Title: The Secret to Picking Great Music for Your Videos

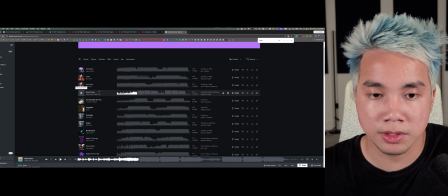So this is a great option for you to use. Let's see if we can find one more.
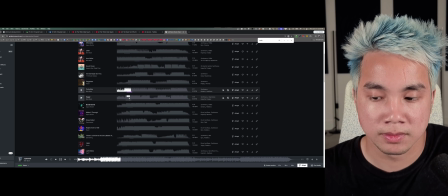This one still has that futuristic vibe, but it has a little bit more of a laid back feeling,
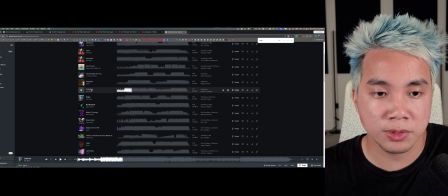which could be great for the topic that you're covering. So another great example, Cyberline. Now the next style of song I'm gonna show you, I think is really unique.
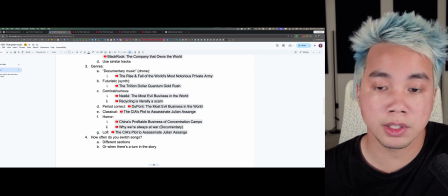I don't see many people using it, but I've always loved using this style of song, this genre of song, whenever I can.
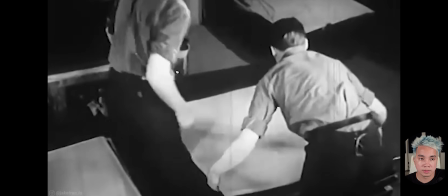So let's check out this big video of mine.
So you're a plastic company. You've teamed up with oil companies to create a miracle product that can do pretty much anything.
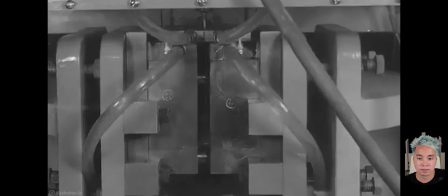It's cheap, durable, easily accessible, and easy to mass produce. What more could you ask for?
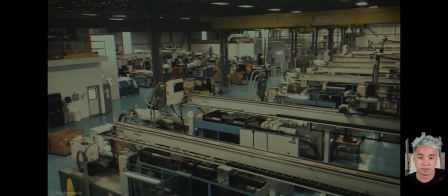I know, I feel like I'm dreaming. And by the 1980s, you're in your prime.
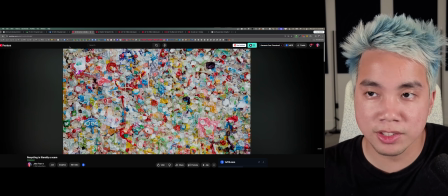The only problem is So this style of song, this genre of song is called sneaking.
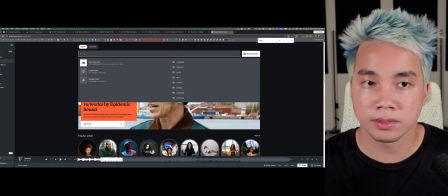So if we just search for sneaking, click on the mood, you're gonna find a ton of songs like this.
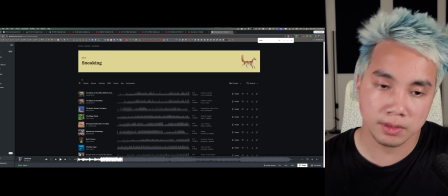And what I love about this style of song is that it's really unexpected and it has a really fun, comical vibe to it.
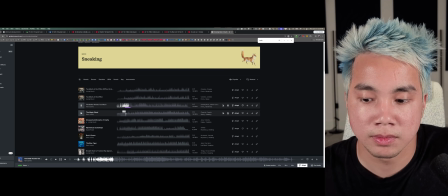It's almost like the songs used in like old cartoons.
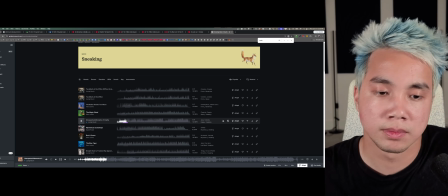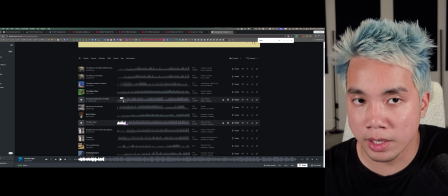And I love to use this style of song when maybe I'm doing like a sarcastic part, kind of like this,
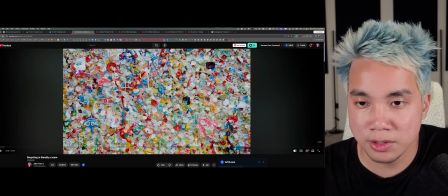talking about if you're one of these plastic companies, you invented recycling to like fool people.
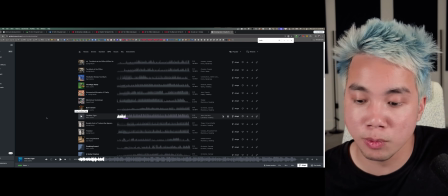I found it great for those types of scenes. So if you're making a video where there's a comedic element to it, or there's sarcasm to it, or you're talking about something dark, but you want to have like a more unique feel to the video,
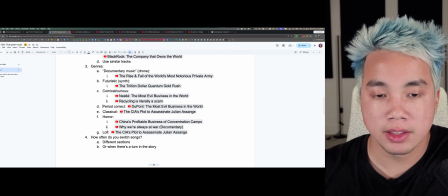this is a great option, and I think it's pretty underutilized. Now let's move on to the next genre in what I call period correct.
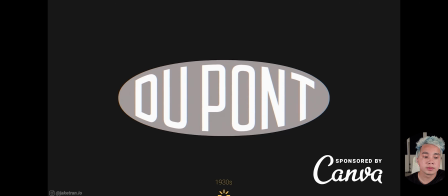So let's check out what this sounds like.
So you're DuPont in the late 1930s. You're a chemical company that's been around for more than 100 years.
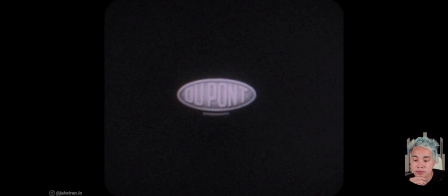Any company that's existed for that amount of time should have made a name for itself ages ago.
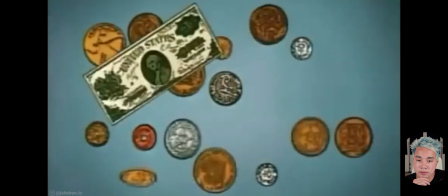But even though you're doing well, you just haven't really popped off yet. That was until 1938.
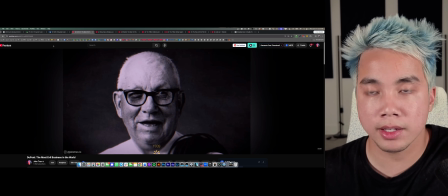So we're talking about like the early 1900s. So we play a song that sounds kind of like it's from that period.
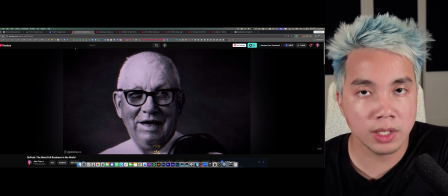And again, what I love about using the style of like period correct songs is that one, it makes your video feel a lot more unique.
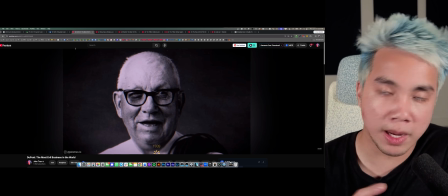Number two, it kind of transports the viewer back into the setting or the era of what you're talking about.
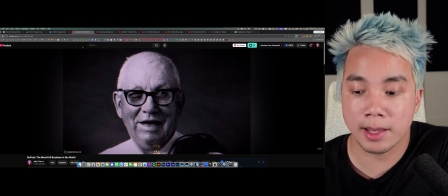And it doesn't have to be just, you know, time-based songs that sound like they're from the 50s. If you're talking about the 50s, it can also be, if you're talking about Asia, you can use some Asian sounding song, or same thing with Africa, or any of the other geographical regions.
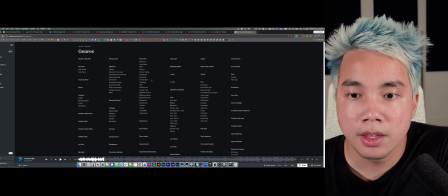And all you gotta do to find this stuff is go to music, view all, and then you can go to sort by decade. So let's say we're talking about something in the 70s. Let's see what shows up if we click on 1970s.
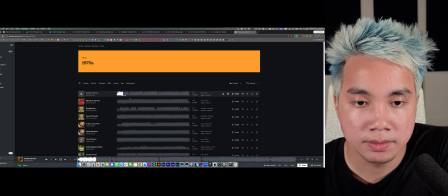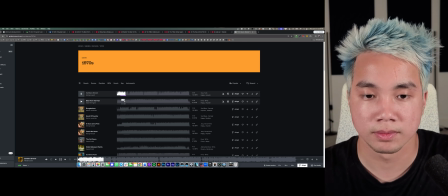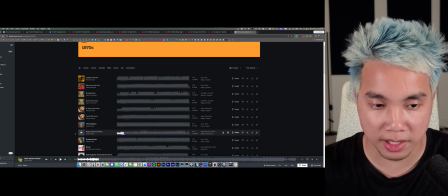Yeah, so many great options. This is a really cool sounding song that kind of gives you like an off-putting vibe in a good way.
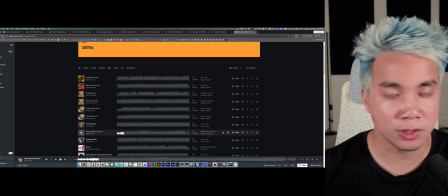If you're talking about something maybe dark from the 1970s.
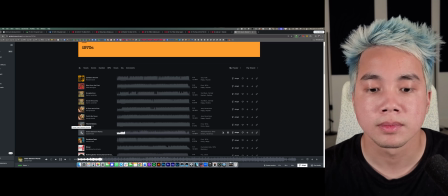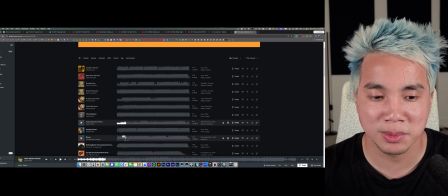Like the mean streets back then, the corruption back then or something like that. Or something more laid back like this song.
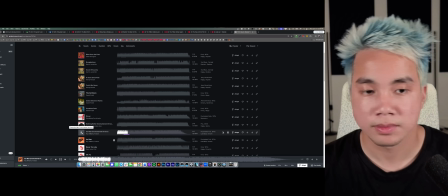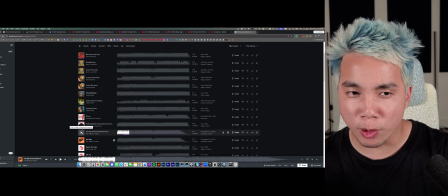And yeah, just think about how much more depth this adds to your video versus just using another generic
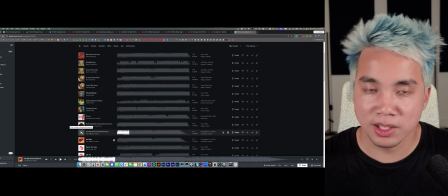inspirational song or one of those generic dramatic songs that sounds like you're watching a fight scene from like the climax of an action movie.
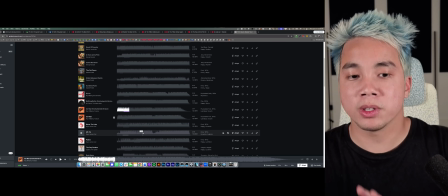This gives your video so much more like feel to it. And there's so many other options too.